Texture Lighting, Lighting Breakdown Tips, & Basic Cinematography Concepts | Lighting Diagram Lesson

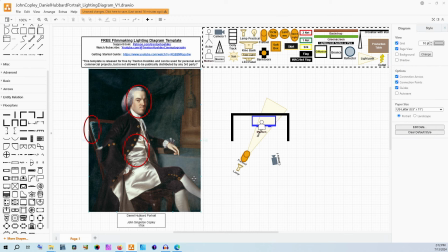The lower part of his body is at a profile, his torso is turning, and then his head is facing us with his eyes, but not completely facing us with his face. And so that's why we wanted this light to just go around just slightly so that we can get it on that far side of the face.
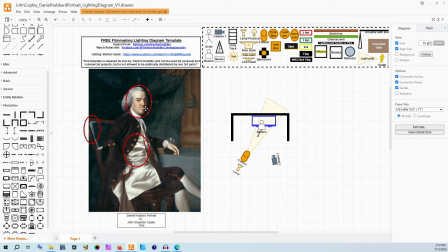Now, like I said, this is probably a little bit brighter of an exposure on that far side than you would get when we look at these other shadows. So what we want to do is either this is a white wall, maybe some of that light's going to be bouncing off of it, but really what I think I'm going to do is use a bounce card.
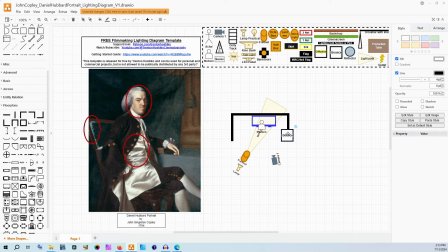This could be as simple as a pizza box. It could be a 5-in-1 reflector that just is using the white. It could be, lots of different things. And we're going to take this and we're going to bounce some light just back on that side of the face.
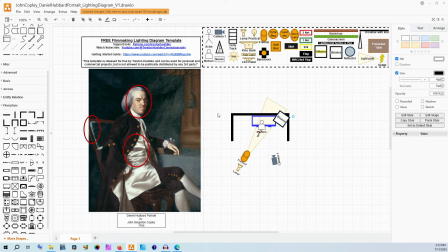And we're going to just tuck this over back here, kind of off frame, so that it just brings just a little bit of that exposure back to our subject. And with this kind of hard lighting, we're going to get these types of shadows to be really nice and distinct.
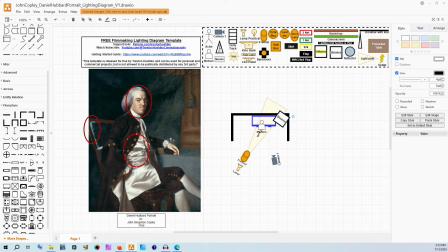And we're going to be able to have that kind of great shimmer of the fabric right here being caught. If this was a lot softer of lighting, all these shadows would be much less contrasted. And when they're less contrasted, the shimmer aspect of it's not going to be as wonderful.
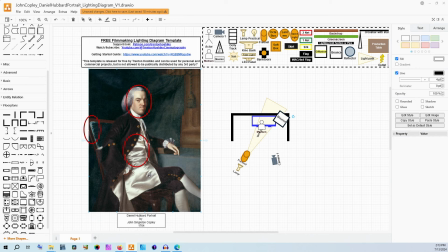If you think about like a lake and a really cloudy sky above a lake, you're not going to get that same kind of shimmer off of it. Where if you have a, cloudless day and the sun's in the right angle, you will get those shimmery reflections. I mean, almost blinding reflections off of the water as it laps back and forth.
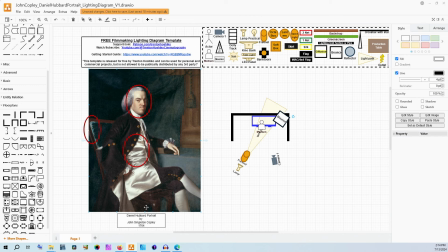That's the kind of idea that we're shooting for here to really show the elegance of this fabric, if we're recreating this style in particular. And once again, this kind of corner right here kind of shows us not only the position of the light, which is up,
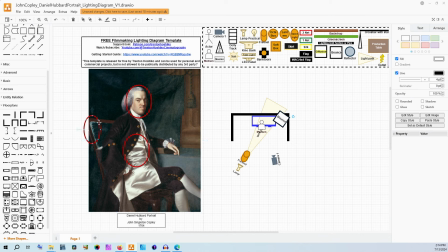because it's kind of going around the top right here, as well as how far it extends down, but also to the camera left and the left of the subject. The chair is in such a position also that maybe not as much of the light is ending up on the satin right here.
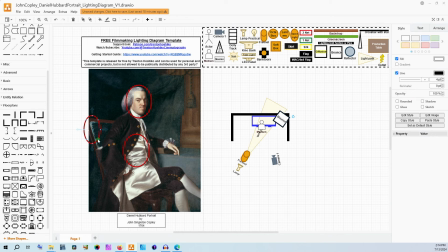You can play with angling your chair in those kinds of ways so that it only catches on the edge here. But this edge is really wonderful. It kind of actually sticks out almost a little bit because of its contrast versus the darker areas right behind, the darker area of the chair, and the darker area towards the bottom of the frame.
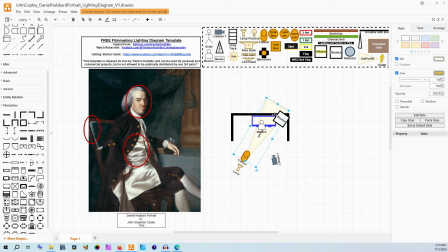You do want a pretty big cast with your light here because we're not having fall off at the bottom of the frame, nor really at the top of the frame except for the darker side. So we are going to want a spotlight look that is relatively large to capture this.
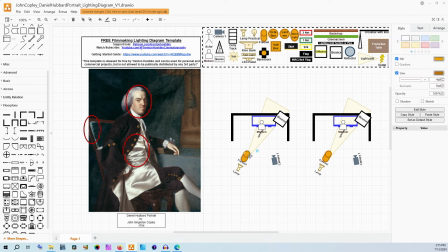And like I said, you can use a hood and just, instead of having the Fresnel, you could capture something that's reasonably similar to this just with a hood. And I would probably throw a diffusion sock on there to reduce the double shadow effect.
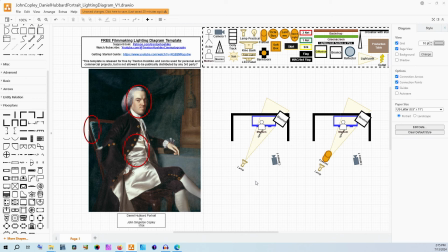Now, at the same time, if you're shooting something that's not set in, 1764, and you have kind of paned windows that cause that double shadow effect, because lots of windows do, especially if they're double pane for insulation, that might actually look fine and normal for your type of scenario.
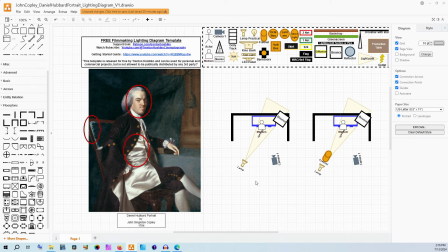But these are the kinds of things that we talk about and the kinds of things that we have to think about when planning our lighting diagrams. One other little tiny trick when doing these that I love is just looking at the reflections of something that's particularly shiny.
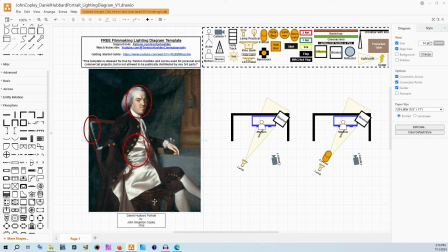So the wood right here at the bottom, it does show us that the light is a single source that's off to the left side, probably up above because this is a little bit of a bulbous area of the chair.